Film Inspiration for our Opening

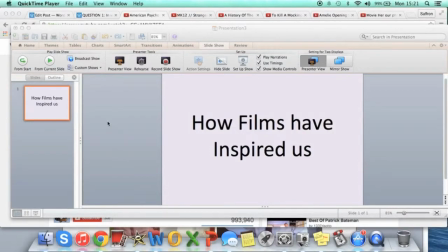0:00 Hello, so in this video I wanted to talk about the way in which certain films have really inspired us through their characterization, the visual style, and the way that each element from different films have shaped our opening as a whole. So our first inspiration comes from the film American Psycho.
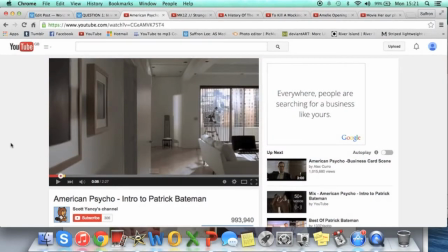0:15 And what we really like about this opening is the way that Patrick Bateman's OCD personality is shown through the setting.
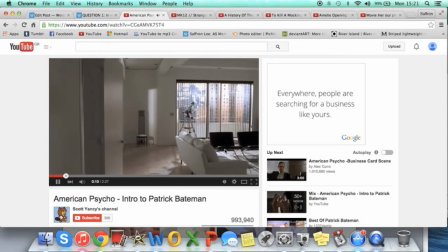0:23 So for example, the white walls and the organised layout really show this obsessive-compulsive personality,
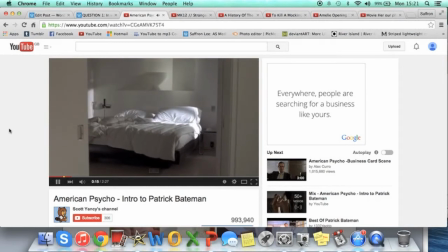0:30 and as an audience we wouldn't expect him to be a serial killer.
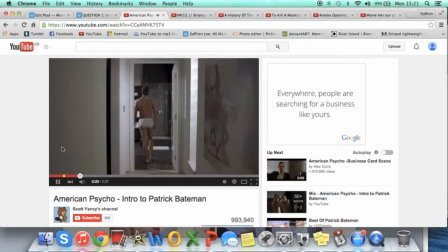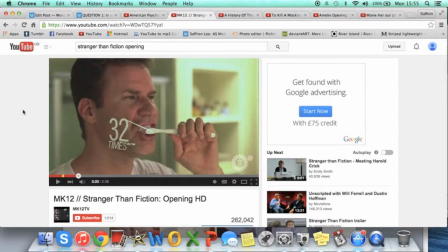0:40 So our next inspiration comes from the film Stranger Than Fiction, and what we really love about the scene is the way that motion tracking is used to follow each of his movements. This is probably the most influential film out of them all because the motion tracking in our film really shapes our narrative.
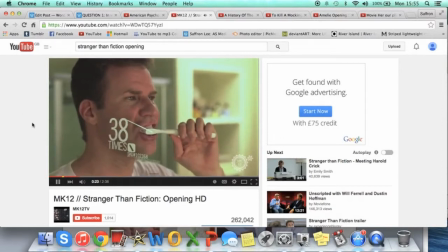0:56 38 times back and forth, 38 times up and down.
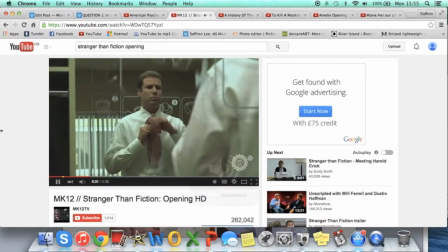1:02 Every weekday for 12 years.
And I even remember watching this film for the very first time and being completely amazed by the graphics which were used,
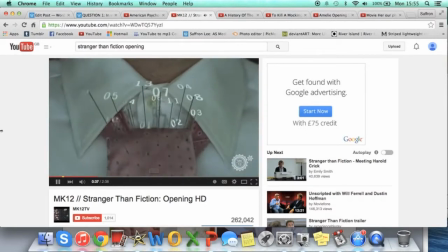1:10 and so for us to incorporate this into our own sequence was really important.
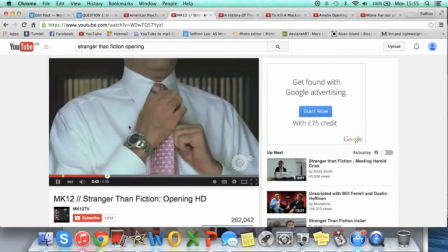1:15 We thought that the visual style created more depth and also more depth to the narrative.
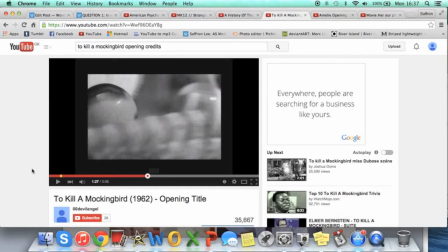1:23 The title sequence in To Kill a Mockingbird was really influential in terms of the way they display their titles, and what we really like about this is how they do it so simply without overcomplicating everything. Even though this was made in 1962, I still think that this way of displaying the titles can work even to this present day.
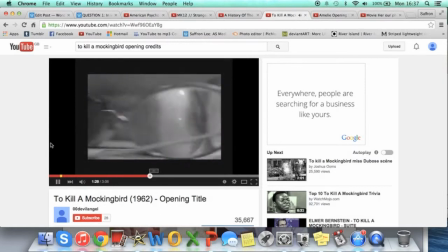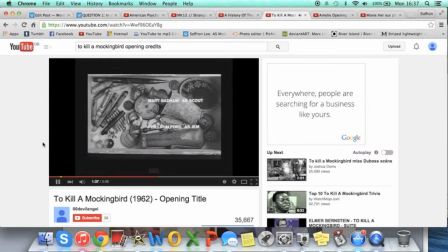1:47 And I really love how they complement the music as well. Without, because we had motion tracking and we had all this stuff going on with the visual style, we didn't want to overcomplicate the titles as well, because we thought that it would be too much going on.
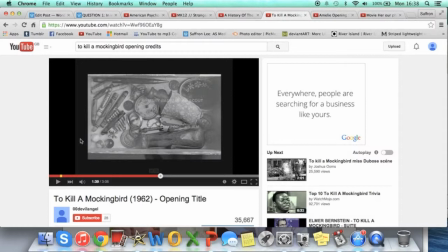2:01 So by having simple titles and adding this new element into motion tracking, it kind of combined the old and the new together.
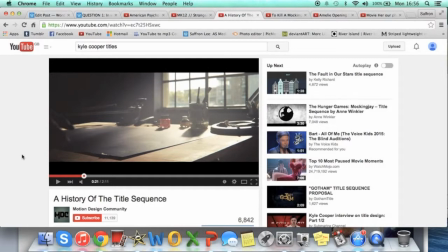2:10 This video by Motion Design Community really inspired us through the way that they display their titles.
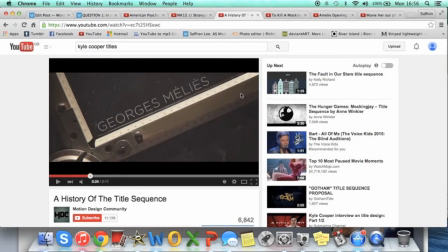2:19 So as you can see that the titles look like they're integrated within the video, and that's something which we wanted to reflect into our own opener sequence.
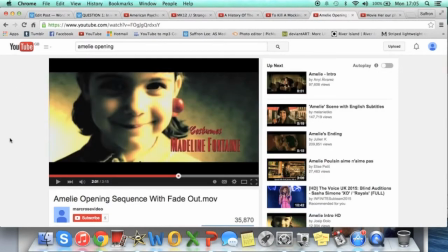2:31 Our music inspiration came from many different places, but in particular the scene from Amelie really stood out to us.
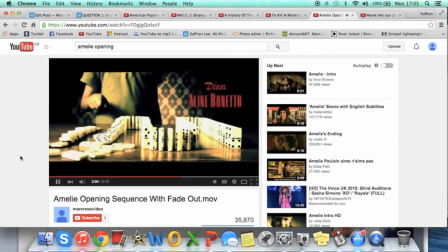2:39 What I love is how the piano soundtrack complements the scene so well,
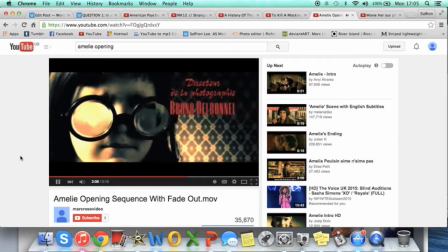2:42 and it almost doesn't disrupt you from the content of the scene, which is what we didn't want to include into our sequence.
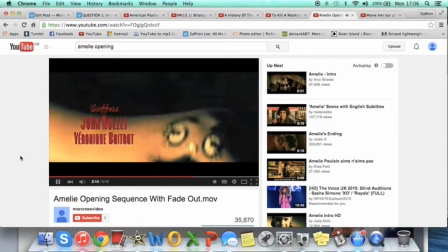2:48 We really wanted a music piece which would complement the content as well as add to it.
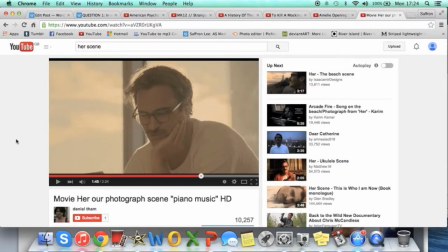2:57 Finally, the movie Her has really inspired our characterization, and I found myself speaking about this film a lot because there's many similarities between the character of Theodore and the character of Derek Miller from our own opening. They're both introverted and quite lonely, and the people who have a past,
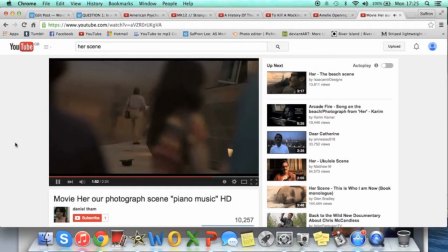3:14 and this scene is further on into the movie where I think it symbolises him finding the happiness again, which we wanted to kind of hint with the idea of the letter at the end.
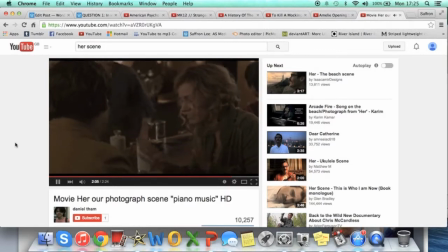3:26 That he might realise that life's too short and that, he's been living with this OCD restriction all his life.
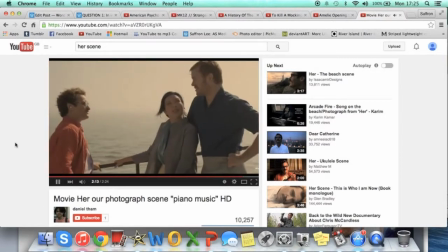3:35 Maybe this bad news will change his ways and he is able to experience new things as the film progresses.